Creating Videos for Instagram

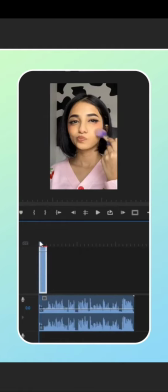4:03 Here you first add music to your video editing timeline and then use selected portions of the clips you have recorded to cut into the beats of the music.
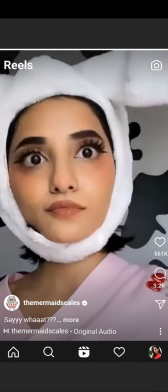4:12 This works especially well for Reels and helps in getting your message across in an exciting and memorable way.
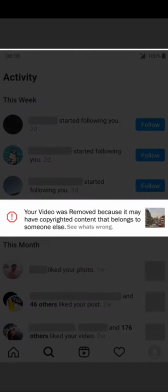4:19 However, Instagram takes music copyrights very seriously.
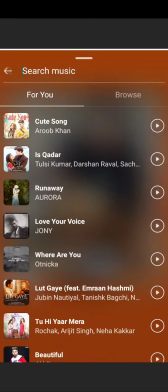4:23 You should only use music from Instagram's music library or from the Creator Studio sound collection for offline editing.
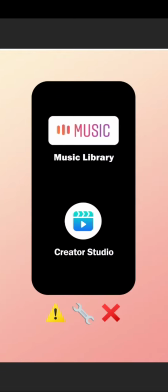4:30 If music is not taken from these sources, you should ensure that you have the necessary rights in place to avoid copyright violations.
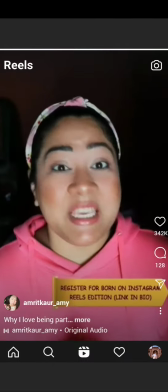4:38 Remember, it's not necessary to add music to all your videos.
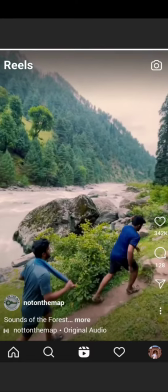4:43 Sometimes, the natural ambience, such as the sounds of a forest or of a roadside pani puri stall,
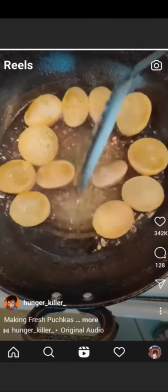4:49 could help immerse audiences into your video even without the use of music. And with that, we come to the end of this module.
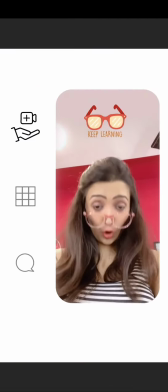4:57 We hope that you've taken away insights into how you can create content that is specifically tailored for Instagram.
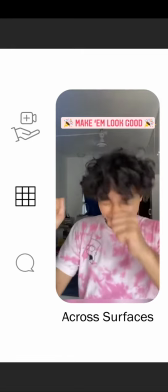5:04 These recommendations will ensure that your videos work across Instagram surfaces and are highly engaging for your audience.